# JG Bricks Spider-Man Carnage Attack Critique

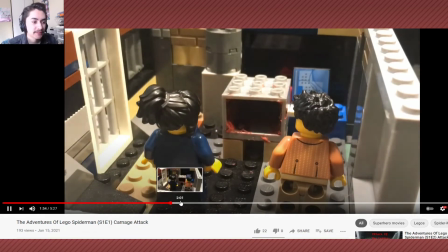Boss is going to kill us.
This whole bit about like let's just lie about it.
Give us $1 million to experiment on alien symbiotes.
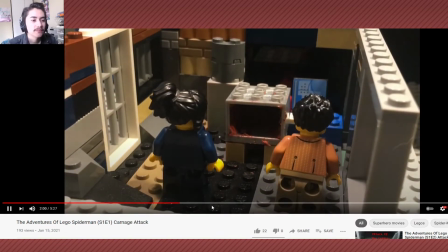And the voice acting is pretty nice too. Like there's a lot of like a panic.
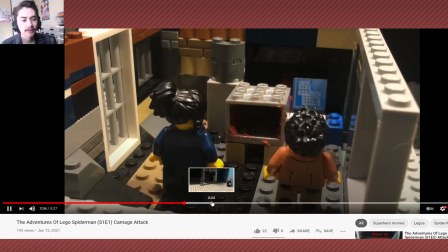Put a drop of water on it.
And yes, this sly plan to spill a drop of water on it to just kind of get away with their horrible misdeed.
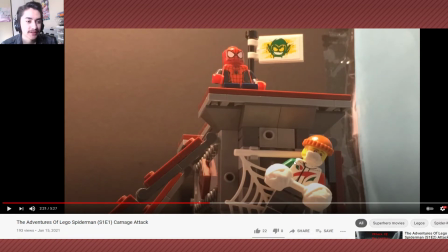I'm wasting my time.
This is also a funny bit, like, cause this kind of like comes full circle with the last scene of Spider-Man, wasn't it? Cause like this guy heard and now he tied him up.
Wait, my spider sense is tingling.
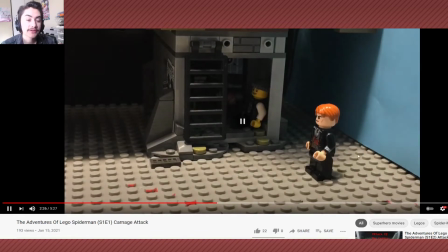This is pretty, and so this is nice that we get a brand new set to work with. It's very important that you want to. The thing about making films and stuff is that it's very important that you give your audience a real sense of the space and the geography to work with.
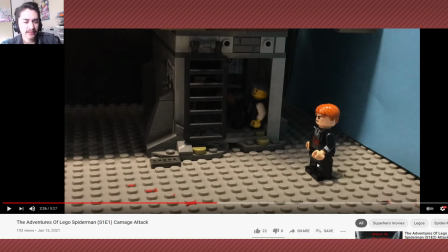You really want to have a lot of angles in your sets because it's important that your characters feel like they're in a very lived-in and immersive environment. Excuse me, I gotta sneeze. Sorry about that.
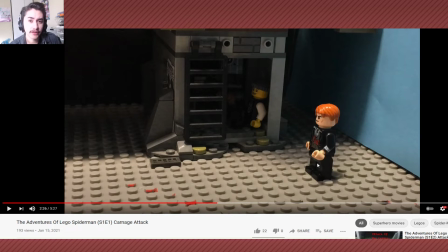It's like I was saying, it's very important that your characters feel like they live in a very lived-in universe, a very big environment. If you don't have a lot of space to work with, you still want to use as much of your scenery as possible by using different angles and by using different camera techniques.
Anyway, let's move on. I just escaped from jail, and now I want to commit a crime.
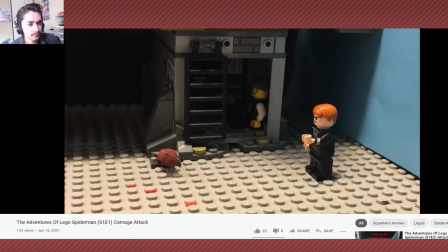What the hell is that weird red stuff coming from the sewer? Oh no.
This angle is pretty fine for the most part, honestly. In fact, it's actually so
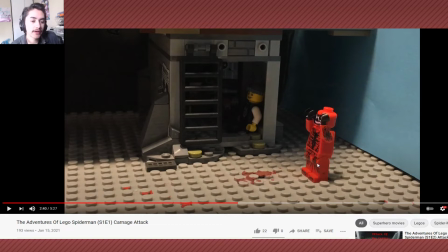it's this particular angle is very encapsulating in terms of everything that it can see, right? So normally I'd say, oh, you want to diversify your camera angles, but in a sense like this, I think this whole angle as a whole, this one sequence here, makes a lot of
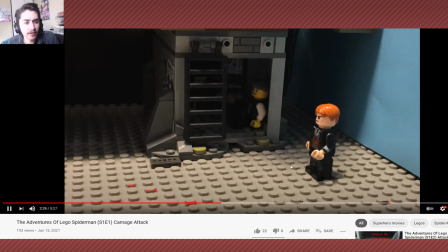sense. And one of the reasons why it works better than the previous ones is because there's a lot more movement, in particular right here with the Carnage symbiote coming out of the grate and onto this guy. This is well framed.
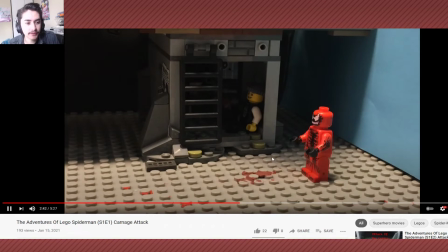The fact that you can see it all happening in real time is pretty nice. You can have, of course, variations of how you choose to shoot a scene like that, right? You can have like a close-up shot of the Grey and the Carnage thing coming out, and then you can have it slowly track the Carnage symbiote onto Cletus, and then you can have like a very
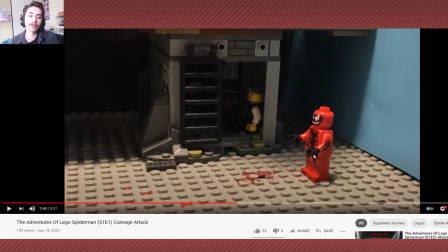dramatic, like, you know, sort of like suit-up sequence.
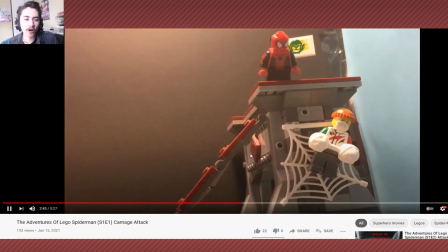But this is also pretty nice, you know, especially because I'm assuming this is more going for like a jokey feel vibe, so you don't really need to have that crazy dramaticism.
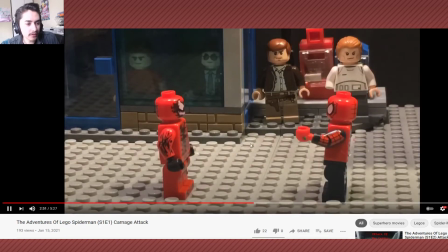Anyways, he swings down.
Whee! Stop right there, you weird red creature. Leave me alone, you bug freak.
I'm assuming that's Dr. Connors because he doesn't have a hand.
Freak. And Look at yourself, dude.
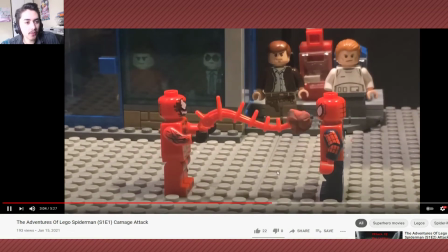Matt Murdock? Ugh, shut up!
That's Indiana Jones. But one thing I want to say is that the characters in the background should be moving, you know?
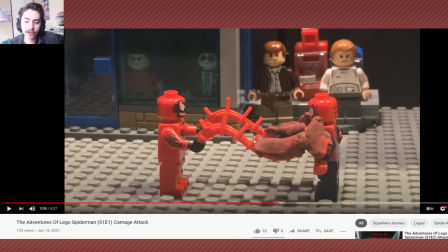Like I said earlier, you want to feel like your characters are in the very lived-in universe. And it's kind of difficult to do that when the characters in the background are kind of like statues. They don't really feel like... it doesn't really feel like people who live in a city. They kind of just feel like onlookers.
You like a bug, Spider-Man?
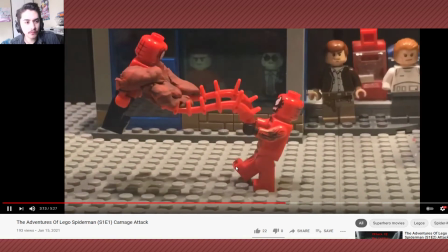Whoa, what are you doing? Ah!
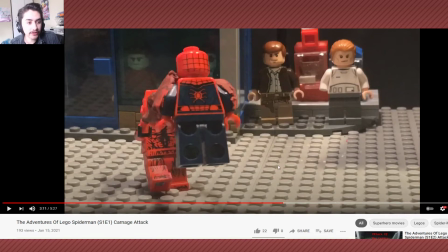Okay, so to get into some more animation critiquing here, so in this particular setting here, there's not a lot of weight, it feels like, to these characters' movements.
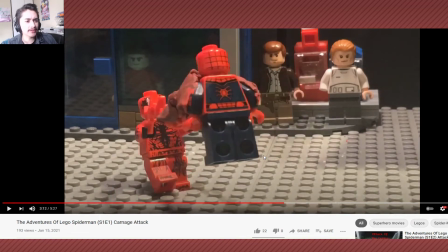And I think it's the same issue that's been going on throughout the rest of the Brick film as well,
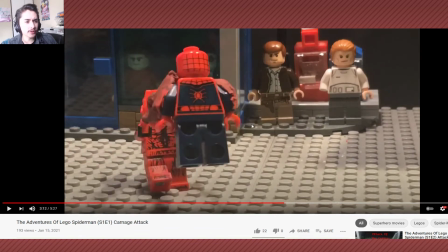is that you take too many frames in the middle here, you know?
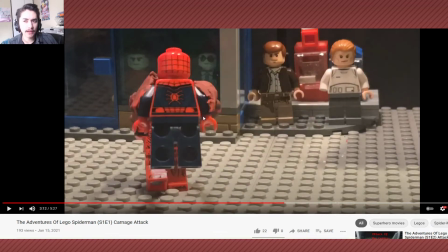So when you take too many frames, when every frame has the exact same amount of movement as the previous one, you don't get a sense of speed.
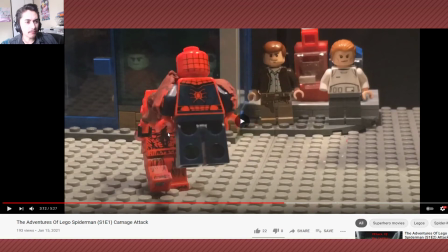You kind of get everybody looking like they're moving in slow motion. So the camera movement here is actually pretty nice too, though.
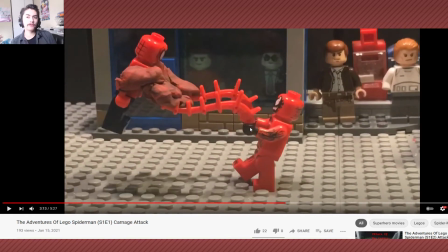Spider-Man.
But like I said earlier, though, you really want to feel like there's more weight and slow down towards the beginning and ending of a movement, like boom, you know? Like, look how much I kind of like slow down here, and then really quickly I just put my hands down.
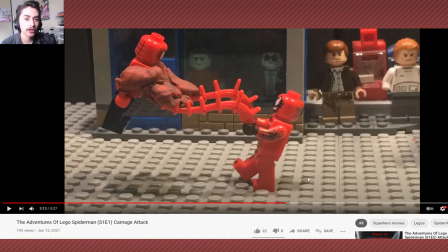I explained this more in my video of my web swinging tutorial, so if you haven't seen that yet,
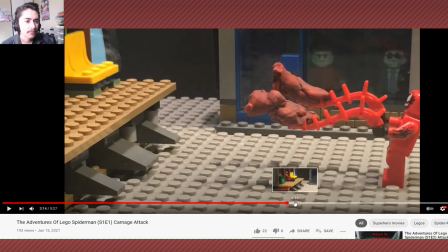I think you should give it a watch. But here also in particular, when he throws him, I don't think Carnage moves back enough. And plus, you only move his legs. You want to move his arms too, right? You want to feel like he's putting his entire body weight behind the swing, behind the sort of whip in this particular case.
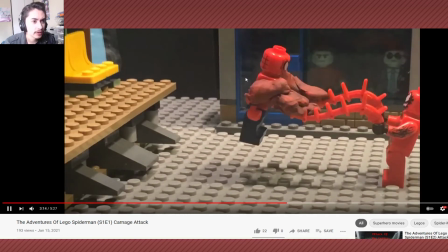And then Spider-Man moves straight onwards, when in reality, it'd be more like an arc, you know?
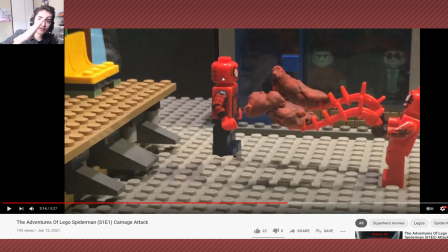He'd be like moving, he'd be like flying, you know, like pew, instead of just straight on.
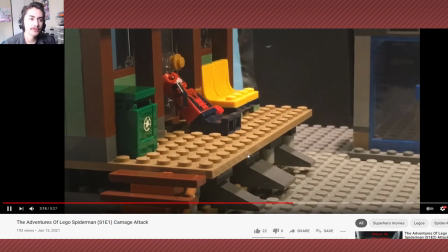So that kind of... I feel like that kind of robs the animation a sense of, like, a real sense of weight and power to the movements.
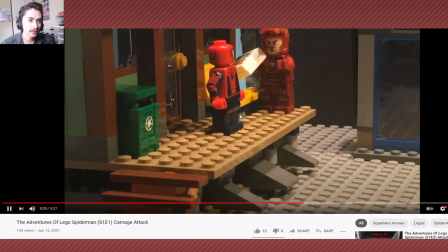I like this bit here, though. This bit is funny.
Nah, dude, I just came here for some pizza. Bye.
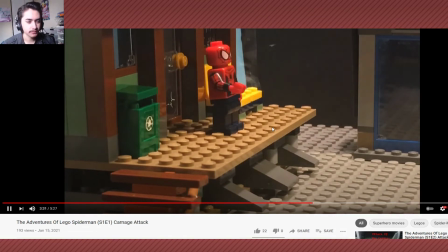Bye.
And he just leaves.
I am not having a good day today.
The classic Spider-Man can never have a good day.
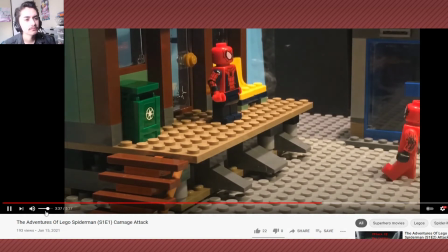You missed. I will kill you, Spider-Man.
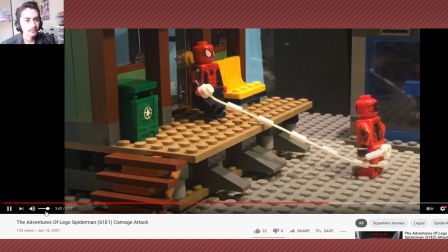No, you won't. Arg! Arg!
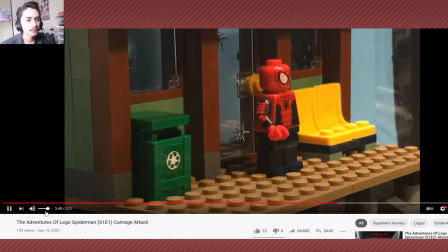Thank God that nightmare is over. Oh no, the symbiote is latching onto me.
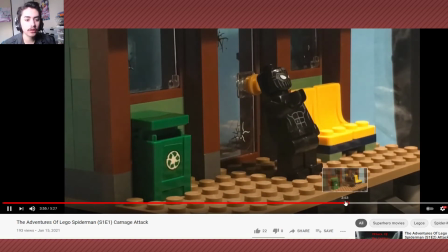Ah!
And this is, okay, so like I said earlier, right? So this is a diversified camera angle.
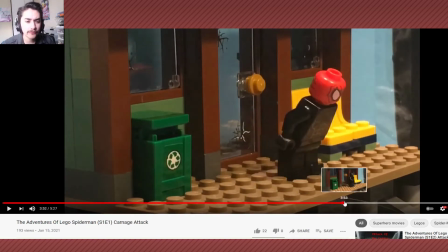Now...
Oh no, the symbiote is latching onto me.
Now, for the most part, this camera angle is just this camera angle, but closer to Spider-Man, right?
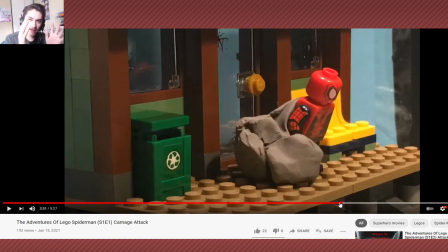Because it's the same sort of, like, view. It's the same sort of diagonal, like, 3/4 kind of view. So... You can have a different kind of a look to it if you kind of put the camera more directly in front of Spider-Man.
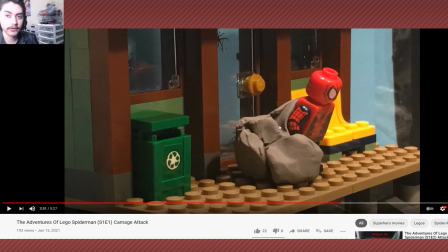So, for example, this is like a 3/4 view, right? And then what you do in this particular sense is that you kind of put the camera a little bit closer. And although the camera is closer, making the camera more dramatic and different, it still is the same point of view that we got from the previous shot. So, a way you can diversify is you can put it higher,
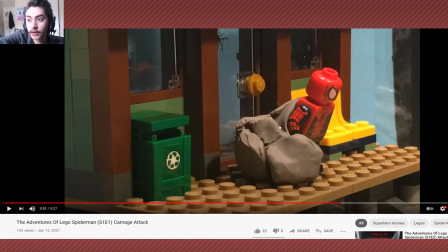you can put it right in front. You can kind of make it like a low angle shot. There's a lot of different ways you can place the camera that will really feel like we're getting more of a
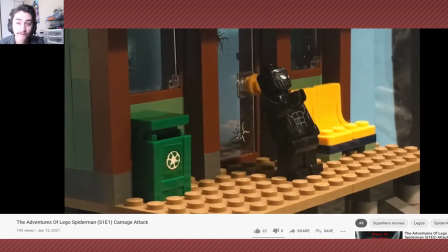sense of the environment and scale of the world that you're convincing people to be in.
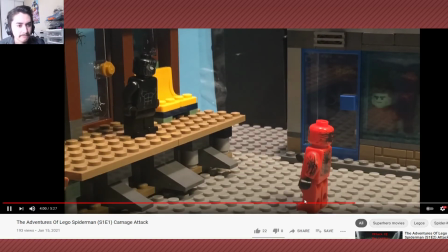Spider-Man, you really thought me, the great Carnage, would go down that easy? No, but now I'm more powerful.
I will kill you, I like the little jump.
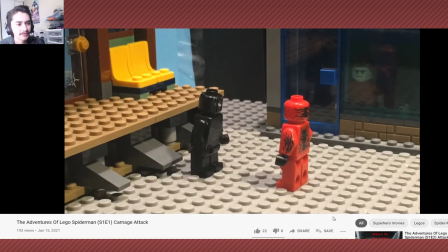It's a nice little jump. I think you mean that I will kill you? Yeah, that's exactly what I said.
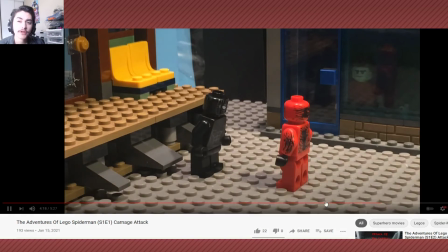No, I meant me.
Spider-Man will kill him. There's a lot of light flicker, but light flicker is one of those really tricky things that's kind of...
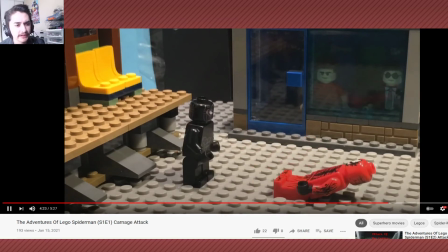There's so much science that goes into it. It's honestly impossible to just explain really quickly and critique.
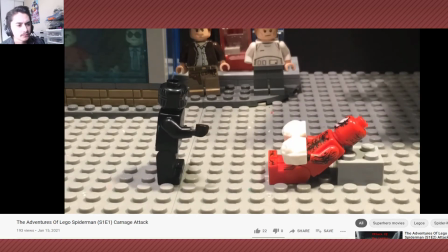It was too easy.
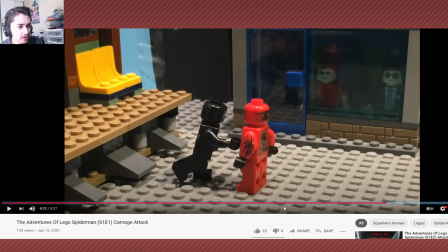Again, with the punch here though, right, is that the issue is, although he does ease in, he eases into it, you know, he moves back. There's just isn't... You take too many frames. That's it. That's really just the reality of it.
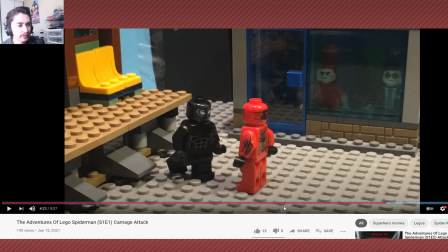You want to take less frames in the middle of the movements. So we don't need this frame or this frame or this frame or this. Well, see, so here we have a lot bigger.
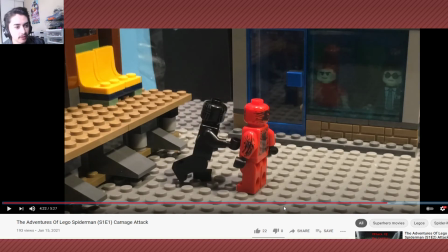We have a much bigger movement, but all the movements that came before it still kind of robbed it of its power and impact.
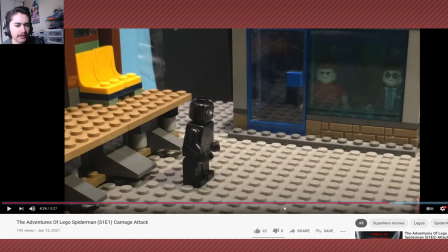And even here, so Carnage, it's like I'm not trying to like really like, you know, like spoil your day. I'm sorry if this seems very negative, because I do think the video itself is funny and the adventure itself is interesting,
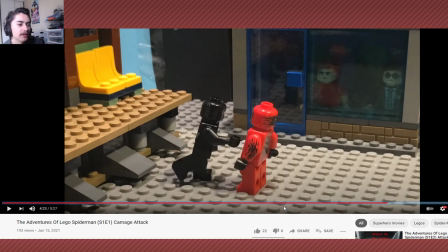but I just think the animation itself kind of he gets down on the ground
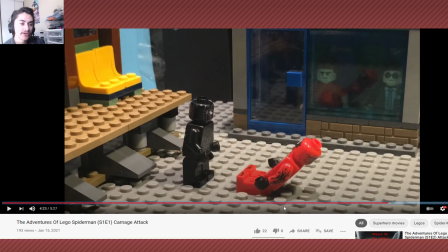first. He makes sure that his body is on the ground, and then he slides away.
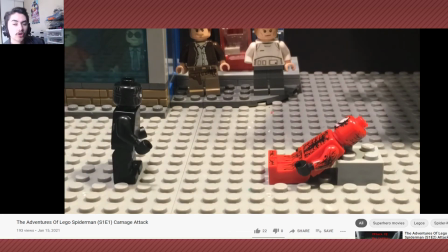Ow, that hurts.
So in that particular sense, you kind of just want him to be blasted away instantly.
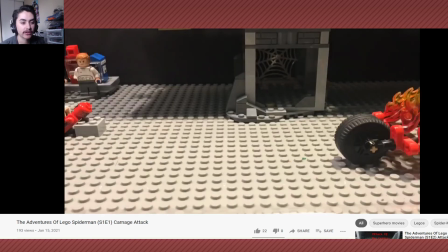You know, there's no time for him to just peacefully lay down on the ground. You're gonna have to do some masking, brother.
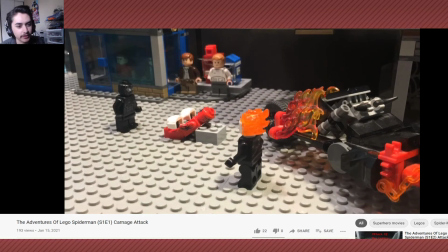Hey, Spider-Man.
Ghost Rider comes in. Hey, I like this sequence here.